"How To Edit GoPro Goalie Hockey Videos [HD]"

What's up guys, Sam Antini here, and today I'm gonna show you guys how to edit GoPro hockey videos.
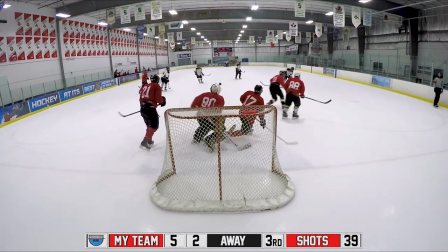[0:07] Move, move.
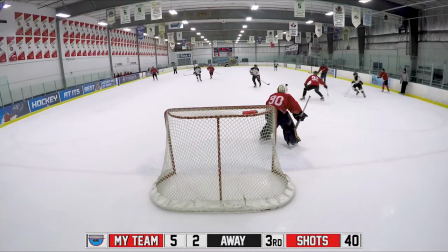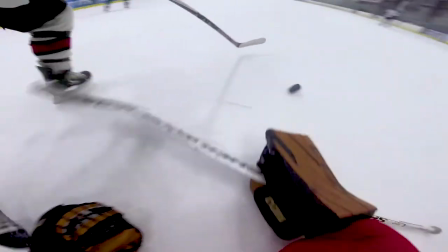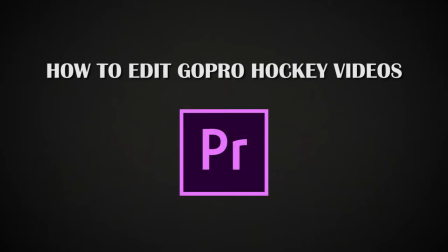[0:20]
I'm editing in Adobe Premiere Pro. However, everything I'm gonna show you can be used in every editing software.
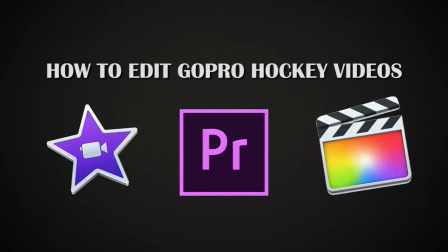[0:27]
This is just the core fundamentals on how to edit GoPro hockey videos. So the first thing you wanna do is import your footage.
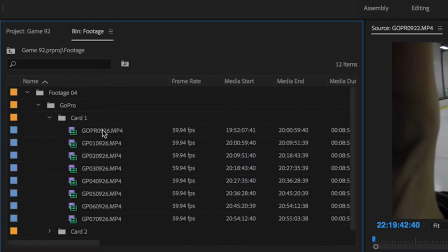[0:36]
Then once it's imported, you're gonna drag it onto a timeline.
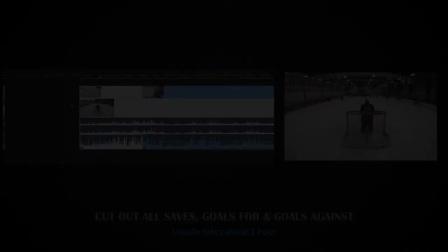[0:42]
Once your footage is on the timeline, you wanna scrub through it and find all your saves, goals for, and goals against.
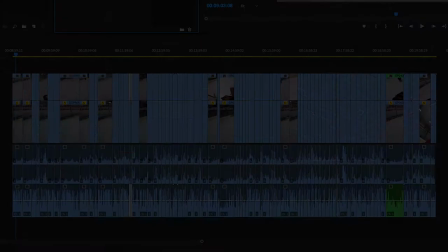[0:48]
This usually takes me about an hour to do. Once you're done, you'll have a timeline that looks something like this.
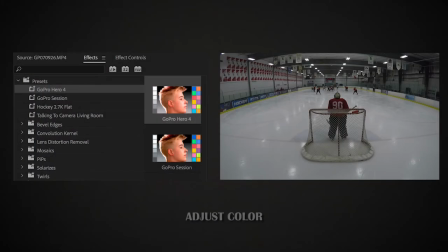[0:54]
Now, the next step is very important if you want your videos to stand out. This is when you adjust the color to make it pop. So instead of manually correcting the color every single time, I created two presets that I can use in every one of my videos.
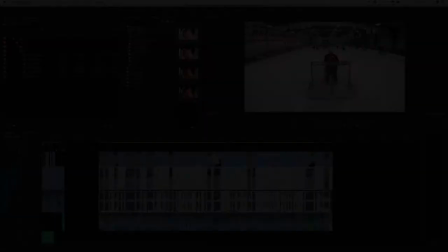[1:07]
So I created one for the camera behind the net, which is the GoPro Hero 4, and then I created another one for my GoPro session.
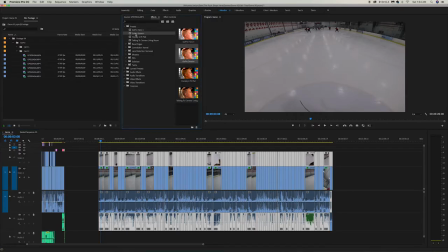[1:14]
This saves me time and always ensures that the footage looks the same.
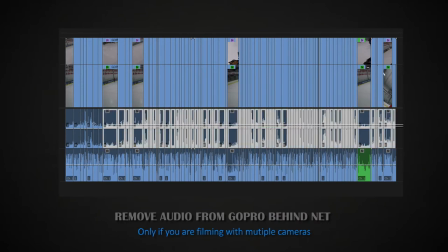[1:19]
The one thing I like to do is remove the audio from the GoPro behind the net.
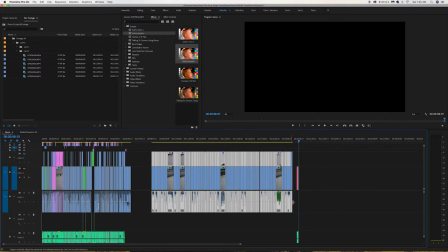[1:23]
This is because I don't need it and it's usually really loud or it peaks a lot, so I get rid of that audio.
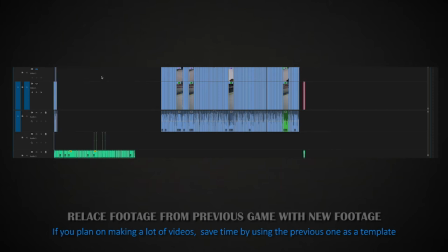[1:29]
Then because I make so many of these videos, I just keep using one project file as a template.
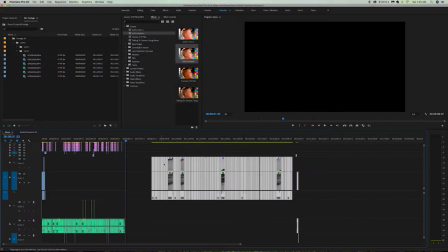[1:34]
So what I have to do is replace all the footage from the previous game with the new footage.
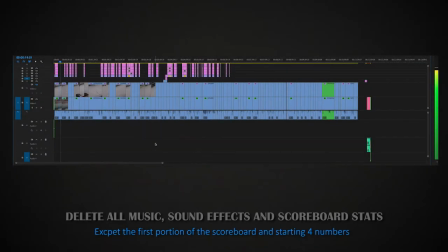[1:38]
Then I delete the music, the sound effects, and the scoreboard stats from the previous game.
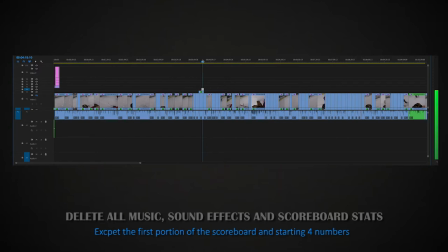[1:43]
I do leave the first portion of the scoreboard as well as the zeros, and the period number one.
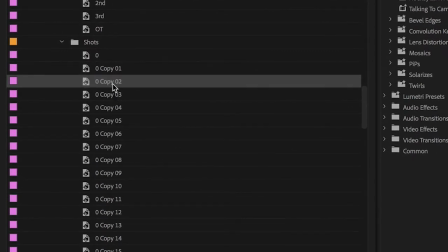[1:50]
Then using a pre-made list of numbers, I add in all the shots, goals for, and goals against throughout the game.
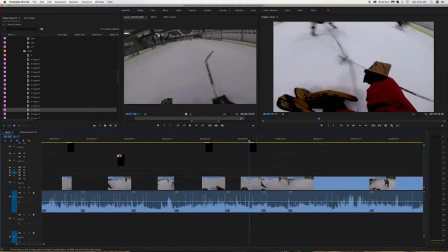[1:58]
Once I'm done adding all the stats,
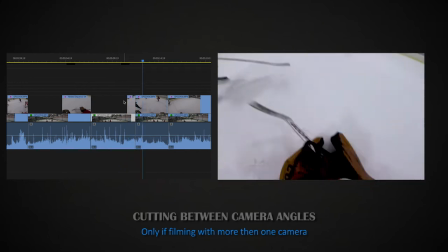[2:00]
I now go back and I cut between camera angles because sometimes you can see the play way better from behind the net,
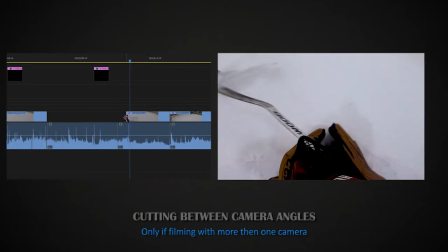[2:07]
but then other times you can't really see that I made the save or there's something going on in front that I really want to
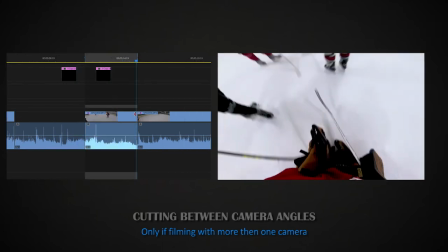[2:13]
show you guys. So this is when I go in and make the decisions on when I should show the behind the net footage or the helmet cam.
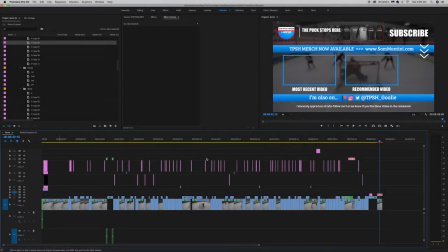[2:19]
So once you're done going through all your footage, this is what your timeline should look like. So the next thing that I do is drag over the scoreboard and all the stats.
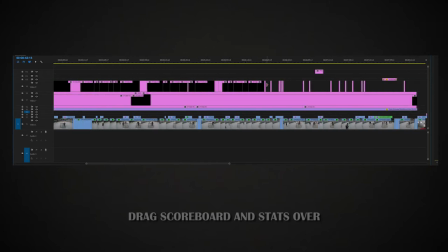[2:27]
This is so that you can see the scoreboard and the numbers throughout the entire game. Now the next thing you want to do is delete the scoreboard and stats from all the helmet cam footage.
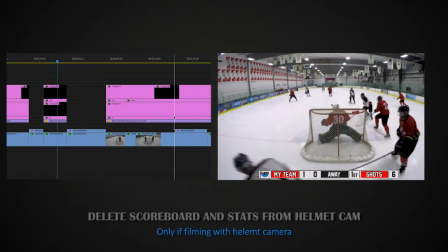[2:36]
The reason you want to do this is so that you can see as much as possible through that angle.
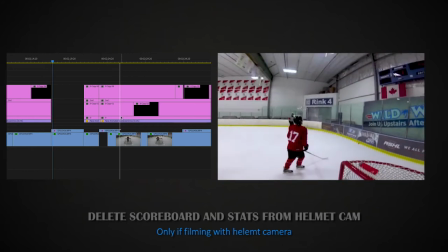[2:41]
You don't need the scoreboard at those moments, especially because you're usually going to use that footage just to highlight either a save or a brief second in the game.
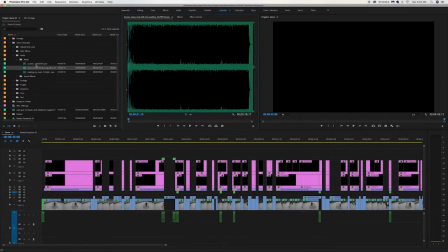[2:50]
So once you're done with the scoreboard graphics, the next thing you want to do is add music.
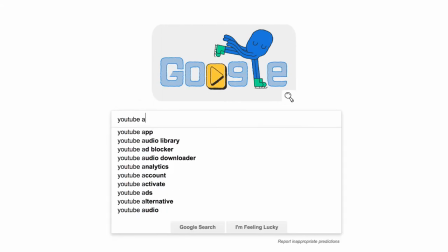[2:55]
Now there are a lot of great places online to get music that you can pay for, or a great alternative is the YouTube audio library.
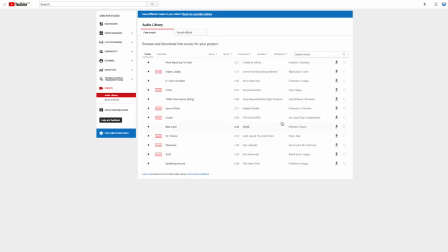[3:01]
They got tons of great music on there that you can use for free that you can also monetize in your videos.
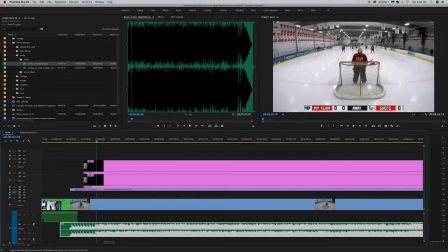[3:07]
Now once you find your song, you just want to drag it in, but an important part isn't just to drag it in and leave it.
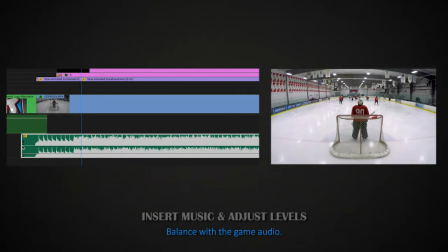[3:13]
What you want to actually do is go in and adjust the level so that it's not too loud,
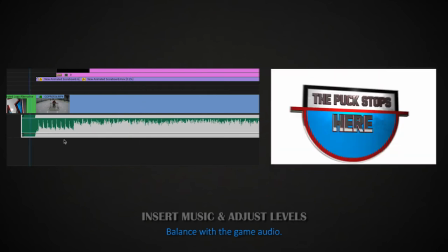[3:17]
because if the music's too loud or too low, it will either annoy people or they won't even hear it,
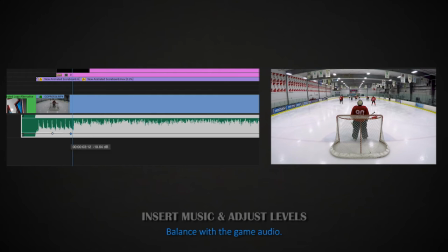[3:23]
so it won't even matter that you put it in. Especially if you're going to be using the music to control the mood of the video. For example, in some of my more intense games, I'll use faster paced music because I want you to feel the intensity that I felt while playing.
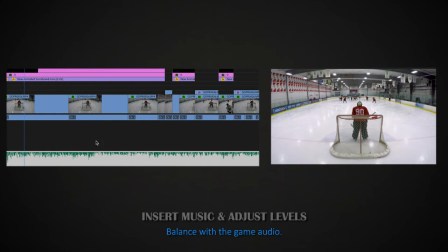[3:37] What's up guys? All right, another game here. The other team only has six players, so that's gonna be interesting.
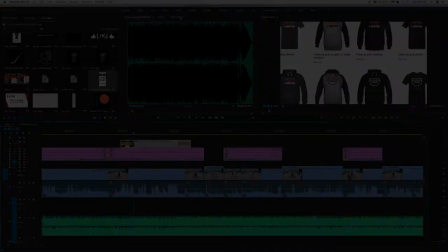[3:46]
So once you're done that guys, you can go and add the final touches. For example, if you have an online store that you wanna promote,
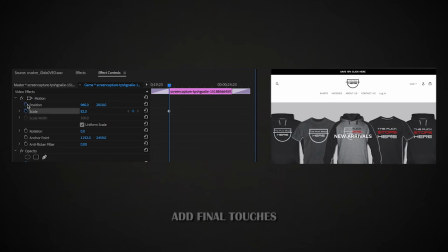[3:53]
you can go and take a screenshot of the website and you can use keyframes to move it.
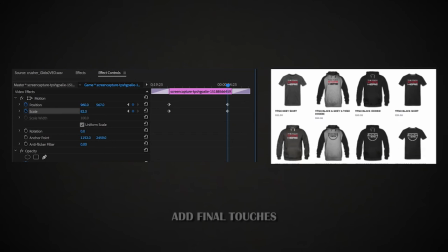[3:59]
So here you see me scrolling down so that you can see the entire website. Those keyframes are gonna allow you to add motion to your photos.